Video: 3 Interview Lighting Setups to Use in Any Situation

Whether you're new or a seasoned veteran, the key to getting great looking video is making the best use of your lighting setups.
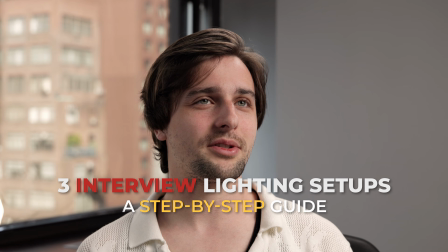(0:05)
In this video, I'm going to show you 3 interview lighting setups that you can use on your shoots, whether they're on location and if you have to go run and gun.
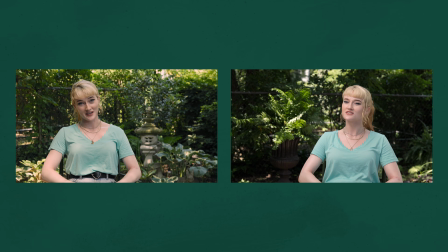(0:13)
Do one outdoor setup with 2 variations, one shaping natural light and one shaping controlled light. Then we'll go indoors and do 2 setups, one stylized and one more corporate.
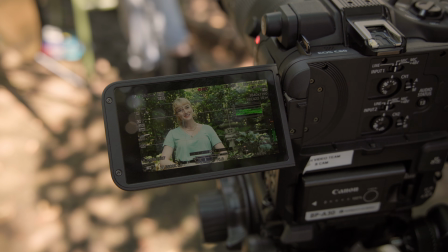(0:22)
We'll be using the Canon C80 for our camera, and don't worry about not having the same exact features or settings as I do, because after all, it's the principles that matter. So let's jump into it.
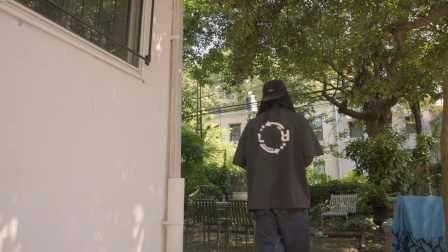So what we're going to do now that we're outside is take a look around at the environment and assess the lighting scenario for our interview setup. We'll take a look and see which environment, which background actually is going to look the best for both our foreground and our background. As you can see, it's sunny outside, and this area that we're in right now is actually mostly shaded with a little bit of lighting coming through the trees, creating a mottled look. Now behind me, the garden area is really nice. However, the background, as you can see in the camera, is much brighter than I'm currently exposed. And this is typically what makes shooting outdoors challenging, having a brighter background than your foreground.
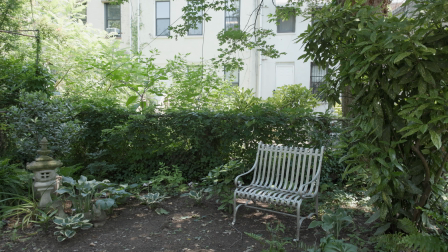(1:14)
So if I grab a quick rough exposure of the foreground that we are going to be shooting in,
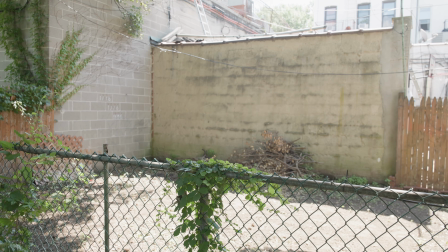(1:19)
and pan to my right, you can see that this area is a lot brighter than the area that we're shooting in.
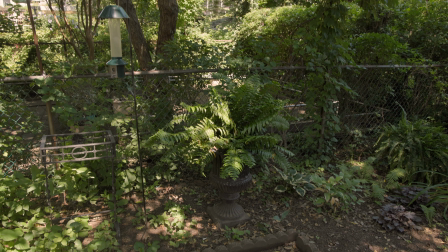(1:25)
So that leaves us with this background over here. As you can see behind me, the background is still a little bit brighter than the foreground.
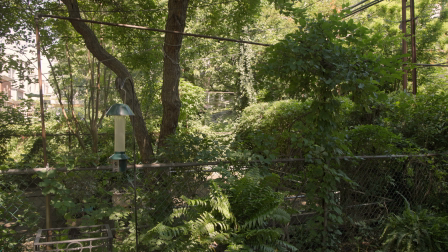(1:31)
However, there is depth here. There's no white walls behind us to reflect the light back towards us. So this isn't a bad area to use, but if you look over my other shoulder, this area is right in the middle, almost a perfect exposure. Because it's in the shade, the foreground and the background are the same exposure. So we're going to do 2 slightly different outdoor setups, one in the shade with just modifiers, the other with additional lighting to even out the background and the foreground.
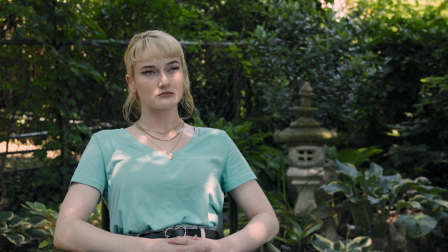(1:58)
We have our subject sitting here in the shade. Behind her is this really nice looking stone pillar with some of the vegetation in the garden.
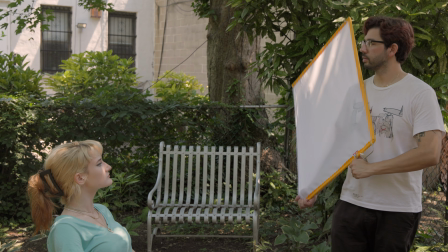(2:06)
So we have a diffusion in the form of a half silk.
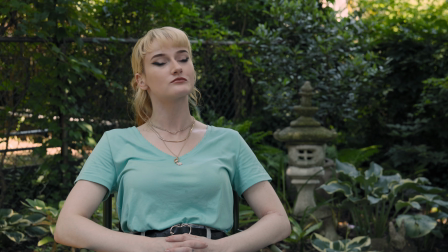(2:09)
If we bring this in and cover our subject, as you can see, it's removed a lot of the modeling from the sun that's coming through the trees. If we take it away, you'll see the modeling is very splotchy, creating this uneven look on the subject.
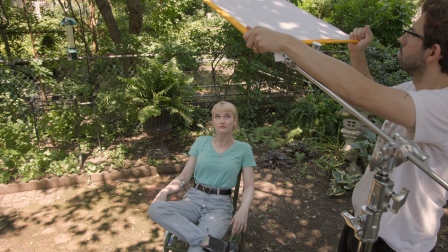(2:22)
So we're gonna rig this up on a stand and see how it looks in the final shot. So as you can see with the diffusion, the subject is lit really well, evenly.
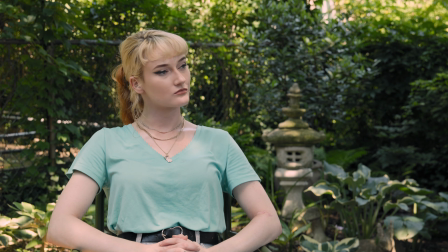(2:31)
However, it's very flat. So what we can do to create more depth is add shadows through the use of something called negative fill.
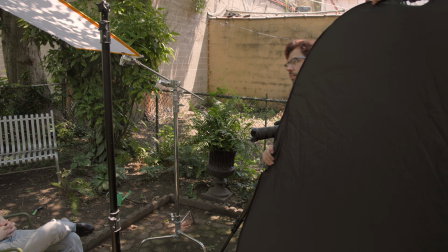(2:37)
So what we have here is a 5-in-1 reflector set to the black side for negative fill.
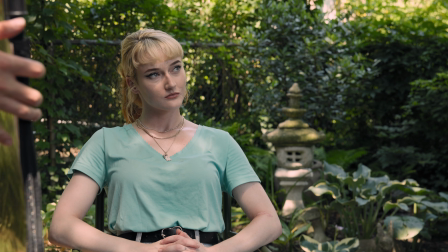(2:42)
As we bring the negative fill in, you can see on her right side that there is a deeper shadow than there was previously.
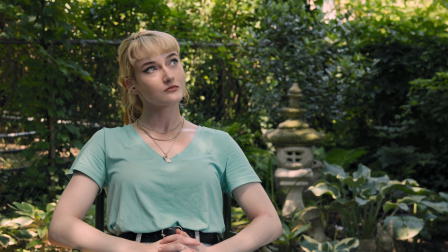(2:49)
So our negative fill, as you can see, is creating definition through shadows, adding contrast, and it's shaping the light that we have existing on our subject already. It's still following the principles of 3-point lighting in that it's adjusting the fill. So that was our first look, shooting in the shade.
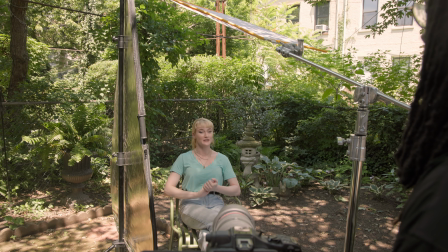(3:04)
We have 2 pieces of modification, one to diffuse the light and one to block the light.
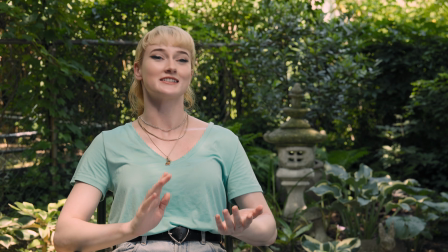(3:09)
Not a ton of gear, and you still created a really dynamic look with just 2 pieces of equipment.
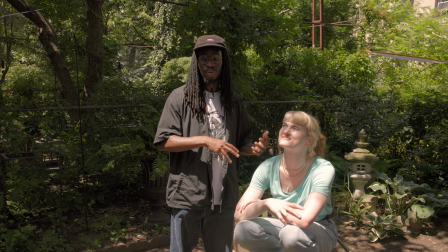(3:13)
Now we're gonna move on to our second variation of the outdoor setup. As you can see, this looks really bad.
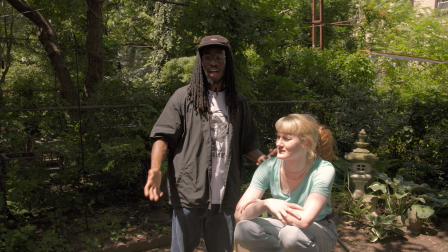(3:19)
The sun has moved position in the sky. We've lost a lot of the shade that was here in the first variation of this setup,
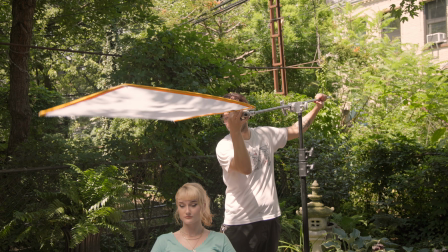(3:24)
but we're still trying to expose for the background while maintaining the consistent exposure between our foreground and the background.
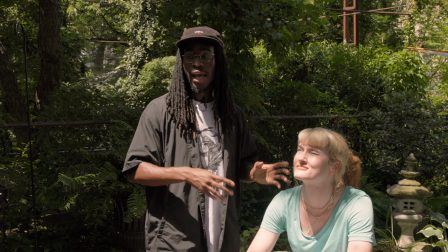(3:30)
So we're going to use our own light to provide a consistent lighting source for our subject, and then we're going to use modifiers to control the light that's now coming into our scene.
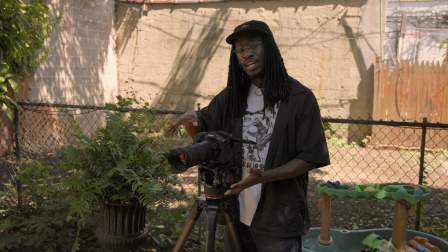(3:38)
So the first thing we're going to do for this setup is expose for the background.
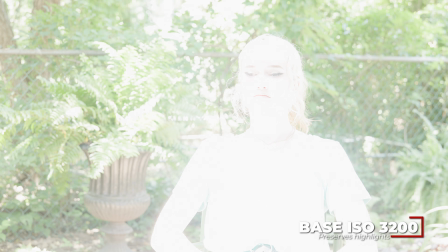(3:42)
I've set the camera to base ISO 3200 to preserve a little more highlight information. But we're going to add a lot of ND to compensate for that. So I'm going to add about 6 stops of ND.
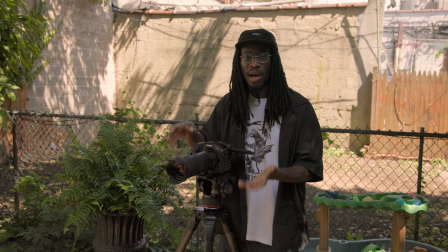(3:55)
And this is starting to come along. So to continue working on this shot, we'll need to add some kind of modification to eliminate some of the light that's spilling in on our subject, a lot of the harsh sunlight.